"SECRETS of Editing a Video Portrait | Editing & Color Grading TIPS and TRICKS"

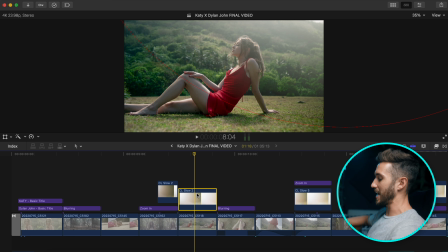And all this does is add a little bit of what looks like natural sunlight glow to your shot.
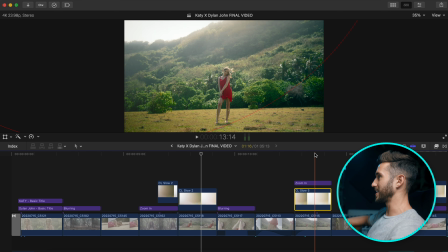And I know they have different packs that give off different types of light.
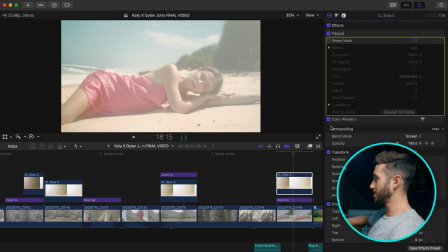Let me just reset everything to kind of show you. Let me hit this here. I'll turn off the color wheels, and I think the position is fine.
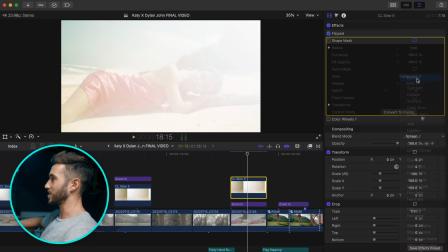So yeah, basically it starts off looking like this. Actually, it starts off like this, and then you have to turn it to, I'm sorry, not overlay, you have to turn it to screen, and that's going to blend it into your shot better.
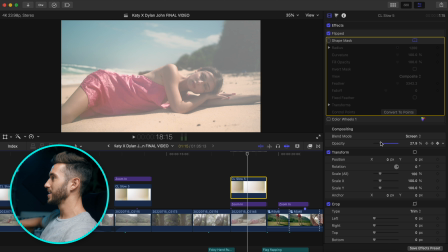And then obviously, because this is way too strong, you could reduce the opacity but that's still affecting your whole shot.
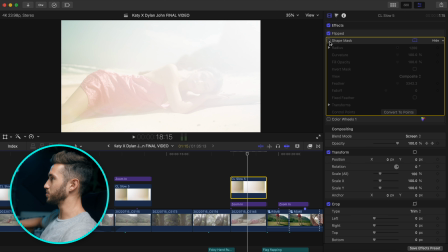So what I do is use a shape mask,
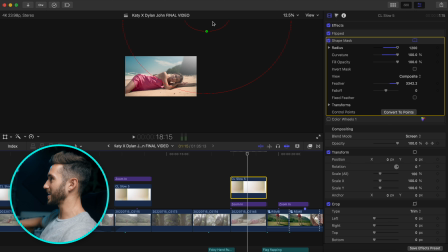and I plop that bad boy in the as far as I can to the right or the left, depending on where the light is coming from. And then I just feather the hell out of it so it looks like a very natural gradient glow.
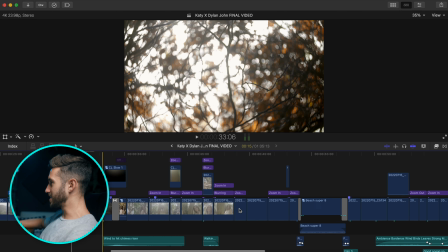I only used 2 transitions in this video,
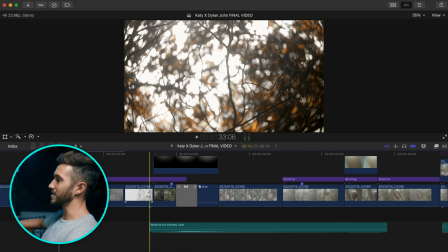and I find myself using less and less transitions in my passion projects.
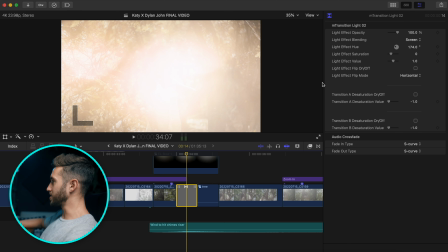I use this one, which is, I think, it's a transition from a Motion VFX plugin called mTransition Light,
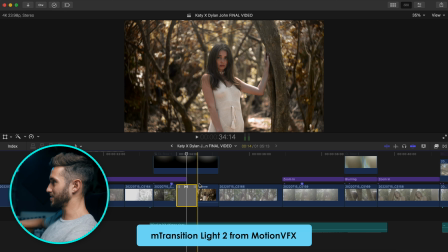and all this does is add a little bit of light transition that goes to the next shot.
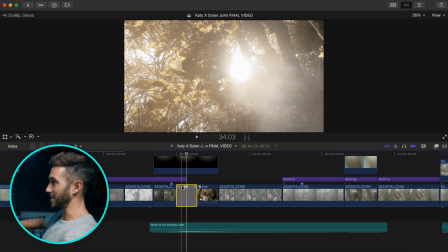And I found this one in particular was perfect because it lines up with this light that I've peeking through here.
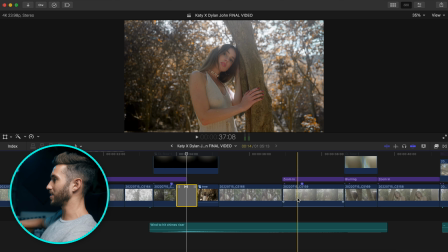If I were to go back and recreate this video, I may take that out, but I think it works somewhat okay.
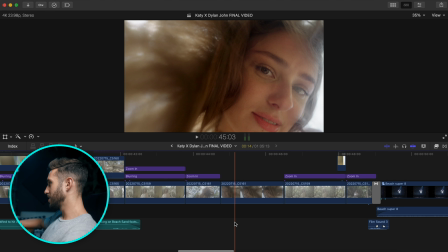It looks a little cheesy in my opinion, but whatever. Then I also used this film overlay.
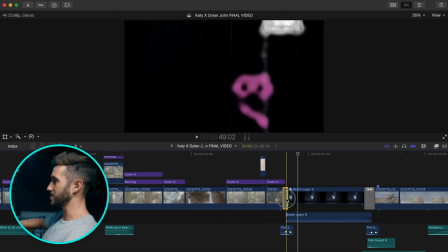This film transition. That's like a little film burn type thing.
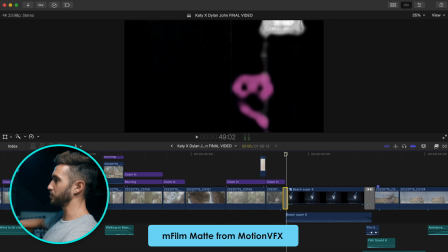And this is from Motion VFX from mFilmMat, which is a really solid plugin.
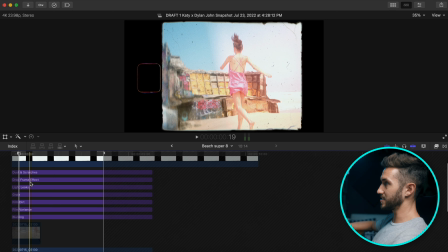And then I have a bunch of different things in this Super 8 section.
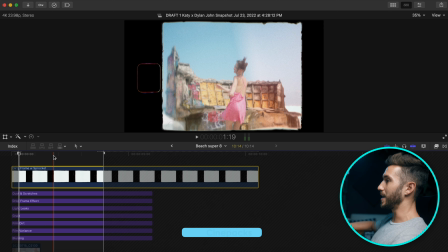So I have a dirty frame with a sprocket that is from a pack called Cinepax, which is a really cool overlay pack.
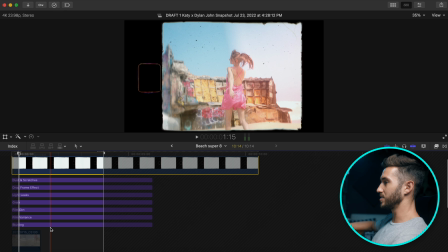Highly recommend you check them out. And then I have tons of different presets from,
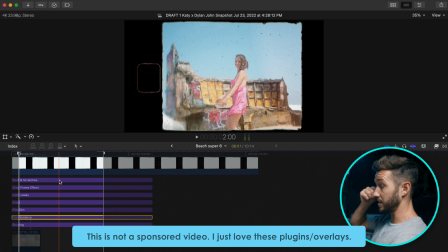I believe they are all from mFilmMat from Motion VFX, as well as mMusicVideo.
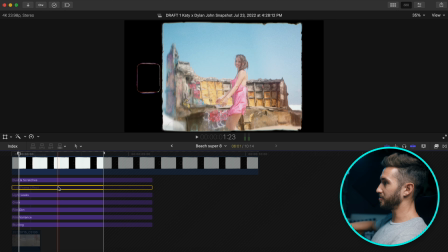So we have some dust and scratches. We have a drop frame effect, which is the reason why it looks like it's shot in a choppy frame rate. We have this light leaks, which kind of shows up. Oh, it does show up a lot more than I thought.
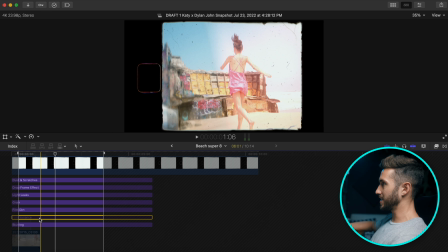We have some grain, some film dirt, film variance, which I'm not quite sure what that does,
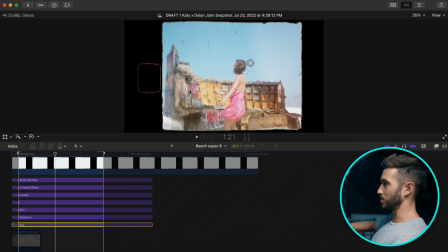as well as some blurring, which, as you can see, blurs this section here and leaves this section in focus.
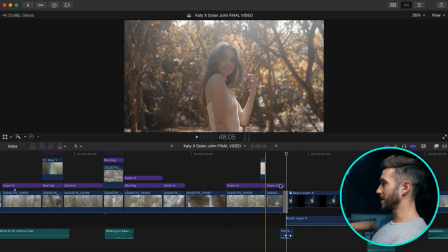And then together it makes this.
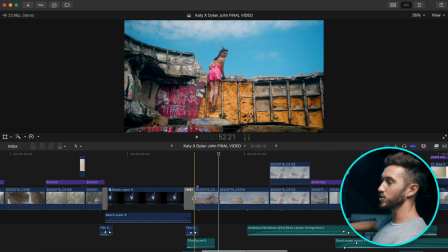I really like the aesthetic of that, especially including it in something that's so digital looking.
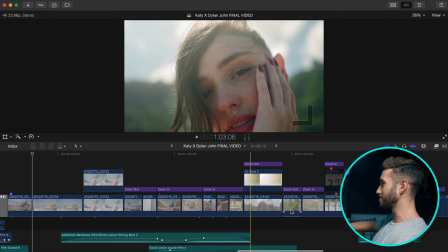You may hate it. If you hate it, let me know you do hate it in the comments. I'm curious. But as for me, I enjoy the look of it.
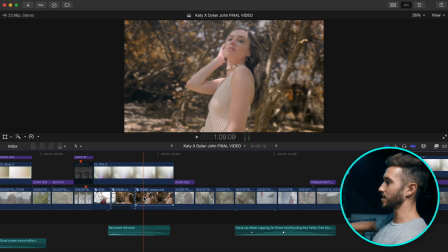Something I always try and focus on is matching up shots based on either the position of my subject,
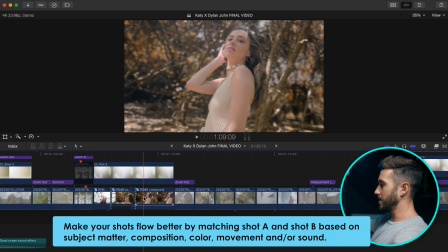the motion of the camera, color, even sound, and that helps to blend shot A and shot B together a little more seamlessly.
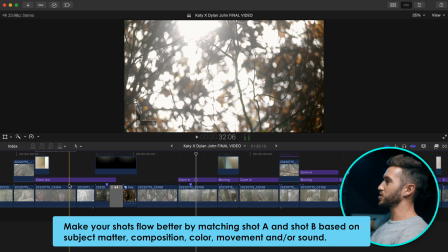So focus on this shot. If we listen to this,
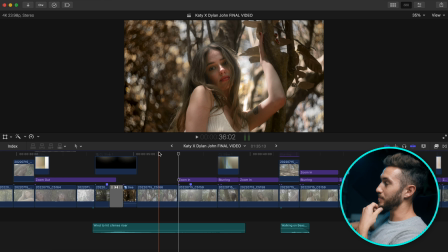I wanted that shot to go at that time because I liked how the artist was saying like,
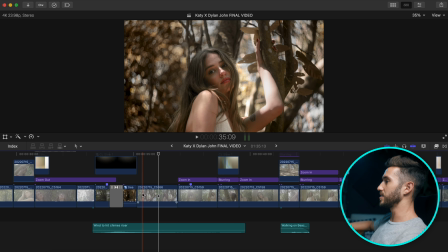I'll be your daydream, and I like how it looks like she's dropping down the tree. I thought it would match very well with that part of the song.
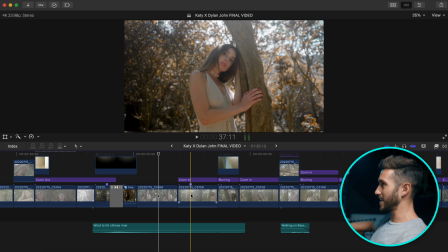That's why I left it for a little bit longer as well. But in what I was saying here, you got this shot pushing in, this shot pushing in,
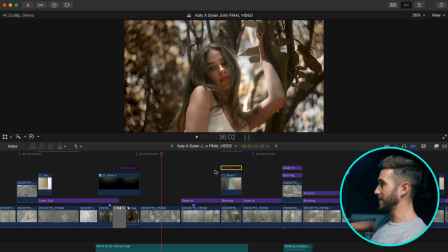and I even added a little bit of a zoom in here to help accentuate this push in,
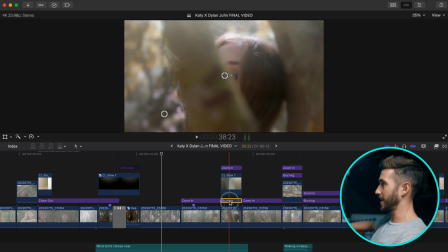as well as what we talked about, that overlay and some blurring, so you focus more on her eye here.
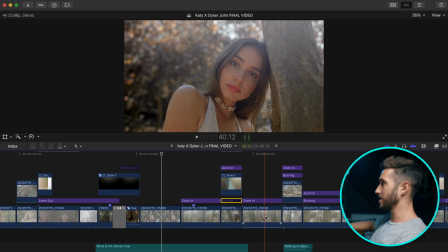And then the same thing here, add a little bit of a zoom in as well.
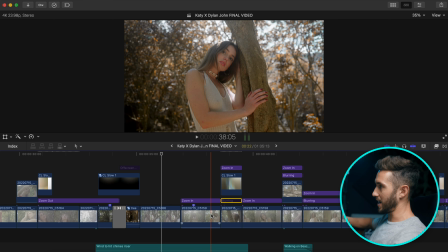Also, something to note is I tried to make it so your eye is not looking too much on different parts of the screen.